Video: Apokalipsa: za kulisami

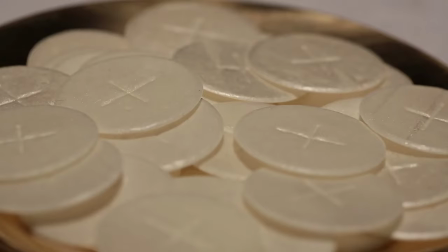Mamy prawdziwy kielich, chleb, wino, a potem przechodzimy do pucharu,
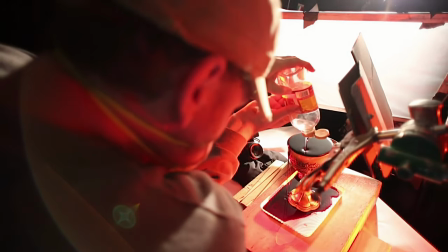który trzyma kobieta z 17 rozdziału Księgi Objawienia i z którego pije krew, a raczej z którego wylewa się krew.
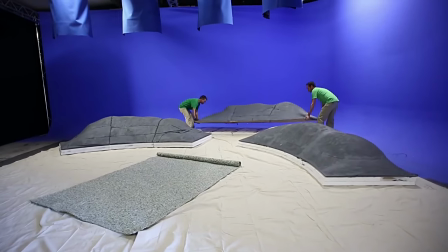Żeby to wszystko połączyć w całość, potrzeba wielu zabiegów i rekwizytów.
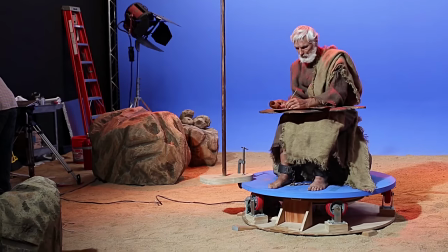Trzeba je znaleźć, dowiedzieć się, czego używano w tamtych czasach. Jan pisał swoją księgę na Patmos i powszechnie uważa się, że używał zwoju i atramentu podczas gdy w rzeczywistości używał ołowionego rylca.
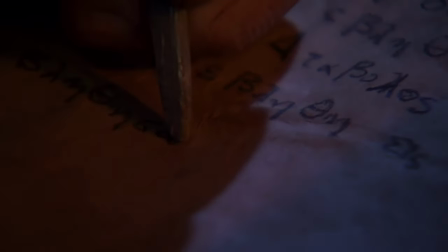Staraliśmy się wykorzystać te prawdziwe elementy bez rozpraszania uwagi widza, które mógły powiedzieć, ale przecież w tamtych czasach nie używano tego czy tamtego.
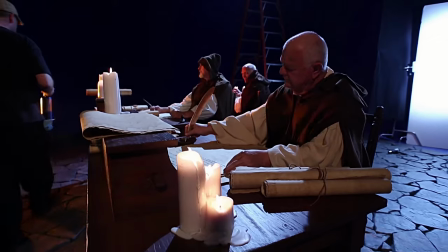Potem mamy czas reformacji, okres renesansu, a wcześniej wieki średnie.
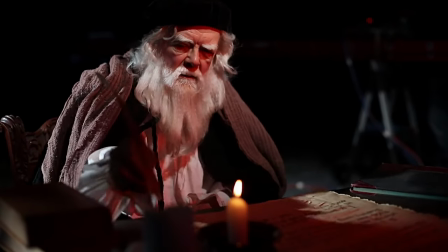Musieliśmy odtworzyć wszystkie te szczegóły, na przykład rodzaj używanych wtedy świec, rodzaj pergaminu, na którym pisano.
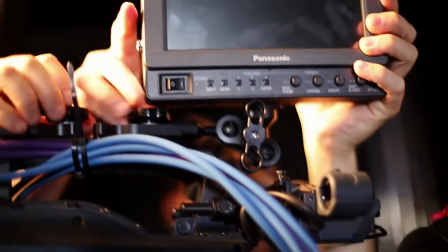Rozmawialiśmy z historykami, którzy badali starożytną historię, ponieważ większość z nas posiada jedynie szczątkową wiedzę na ten temat.
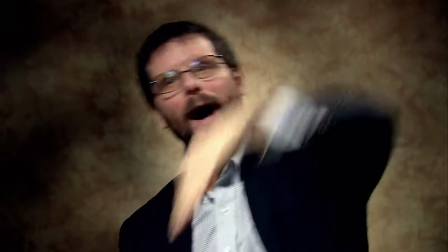Te rozmowy przyniosły wnikliwe spojrzenie na tamten czas, dodały szczególnego kolorytu i w pewnym sensie ożywiły tamte wydarzenia.
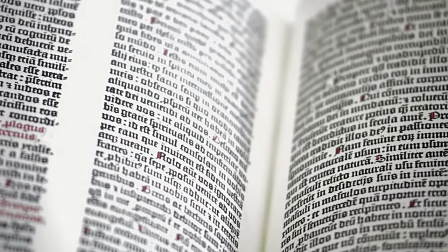Chcieliśmy pokazać robiące największe wrażenia, a jednocześnie najłatwiejsze do zrozumienia wizje.
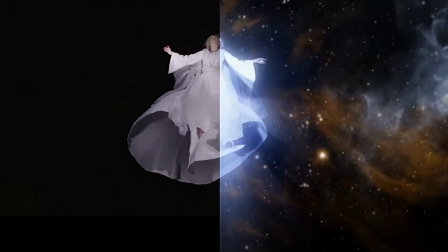I dlatego wybraliśmy dwunasty rozdział objawienia, który przedstawia kobietę symbolizującą kościół.
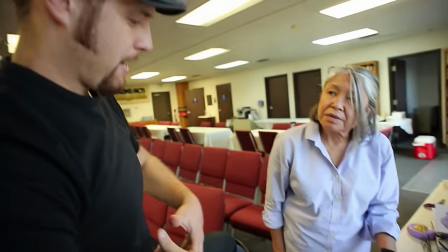Symbol czystej niewiasty, łatwo jest zrozumieć. Jak to jest zamontowane w scenie, w której rozszerzamy jej brzuch?
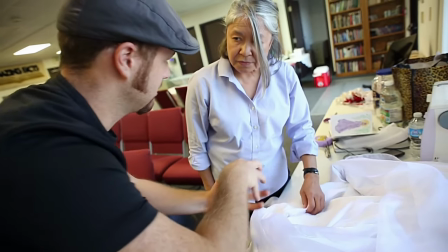Czy to po prostu wystrzeliwuje, czy rozszerza się stopniowo? Może rozszerzać się stopniowo.
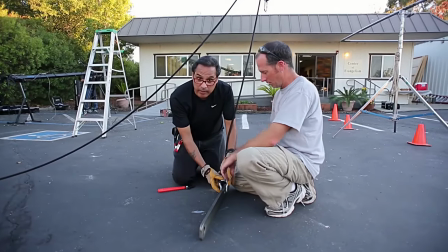Montujemy system krążków linowych, tak abyśmy mogli zawiesić aktorkę na linię,
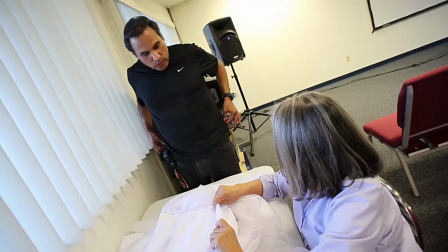a potem podnosić ją i opuszczać zgodnie z potrzebami reżysera. Teraz bierzemy ją w sukienkę.
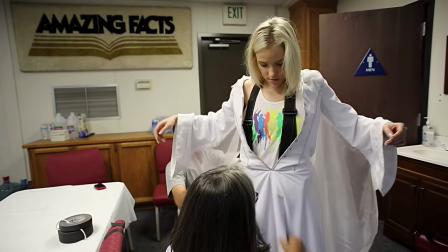Sprawdzimy, gdzie będą otwory i przyczepimy tam liny.
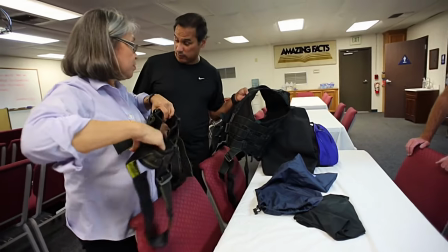I wtedy ona tam zawieśnie. Mamy pewne problemy z uprzężą i rozmiarem sukienki, która jest bardzo dopasowana. Uprząż ma więcej warstw, niż się tego spodziewaliśmy. Musimy więc sprawdzić, czy mając ją na sobie, aktorka w ogóle zmieści się w sukience. To rozstrzygający moment.
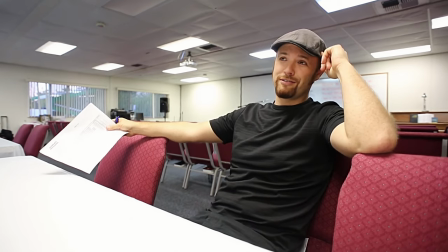Przy produkcji filmu jest wiele takich momentów. I to jeden z nich.
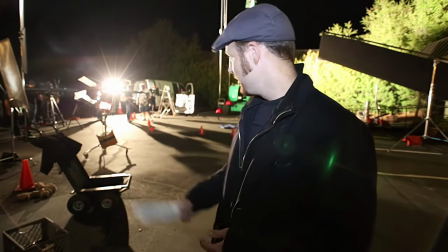Jak widzicie za mną, właśnie przygotowujemy scenę z kobietą na księżycu. Mamy podnośnik, który podniesie aktorkę prawie 5 metrów do góry,
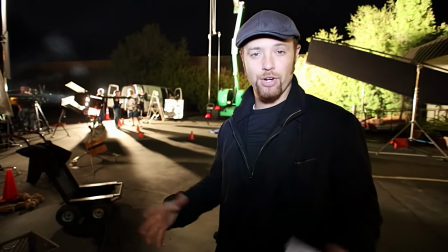a my będziemy filmować ją pod różnymi kątami z dużą liczbą klatek na sekundę, żeby stworzyć złudzenie, że kobieta się unosi.
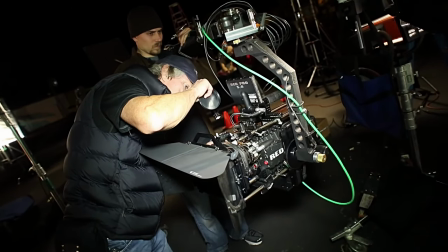Daj mi to bliżej, proszę. Dobrze. Trzymaj tak przez cały czas.
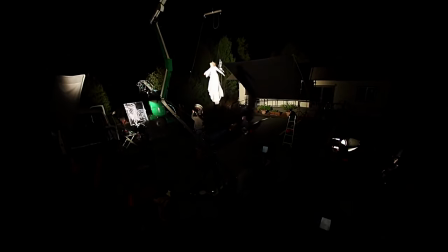Kiedy w końcu nagraliśmy tę scenę i aktorka została opuszczona z powrotem na ziemię, Wszyscy na planie odczuli surrealizm, a wręcz boskość tego momentu. Z każdej strony słychać było o rany. To było wspaniałe. Larry wykonał niesamowitą robotę.
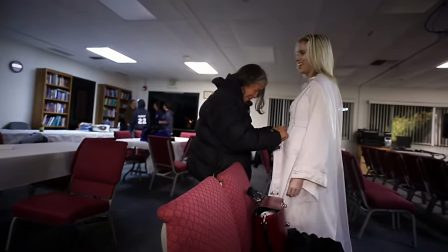Mieliśmy ją w powietrzu przez prawie trzy godziny. A przynajmniej tak się nam wydawało. Teraz, kiedy nie mam na sobie uprzęży, czuję się o wiele lepiej.
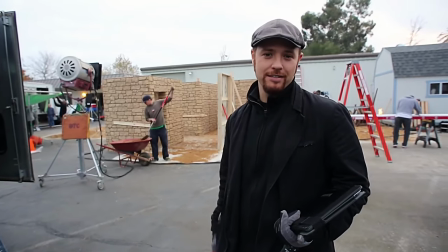Scena, którą właśnie będziemy nagrywać, to rzeź niewiniątek Betlejem.
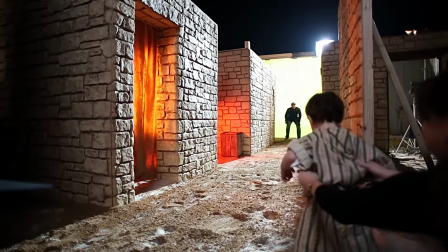Jak widzicie za mną, zbudowaliśmy tutaj sztuczne mury.
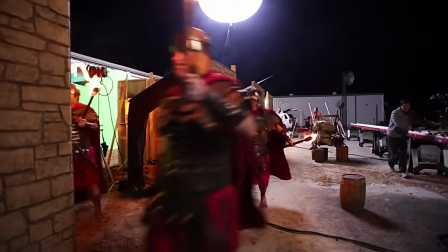Będziemy mieli zielony ekran, dzięki któremu stworzymy wrażenie, że miasto jest większe niż to, co widzicie za moimi plecami.
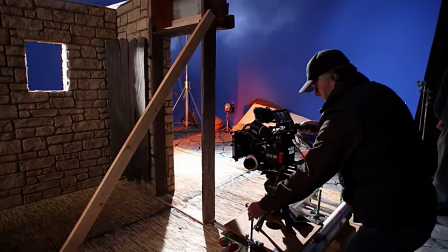Chcemy pokazać to historyczne wydarzenie w taki sposób, żeby te obrazy stały się dla widza żywe i realne.
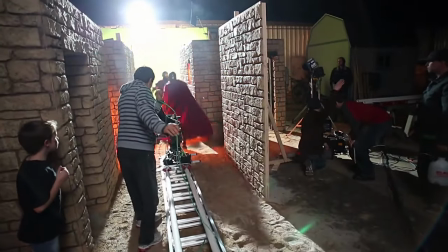Jednocześnie pragniemy przedstawić je w miarę delikatnie i oględnie, ponieważ było to naprawdę przerażające.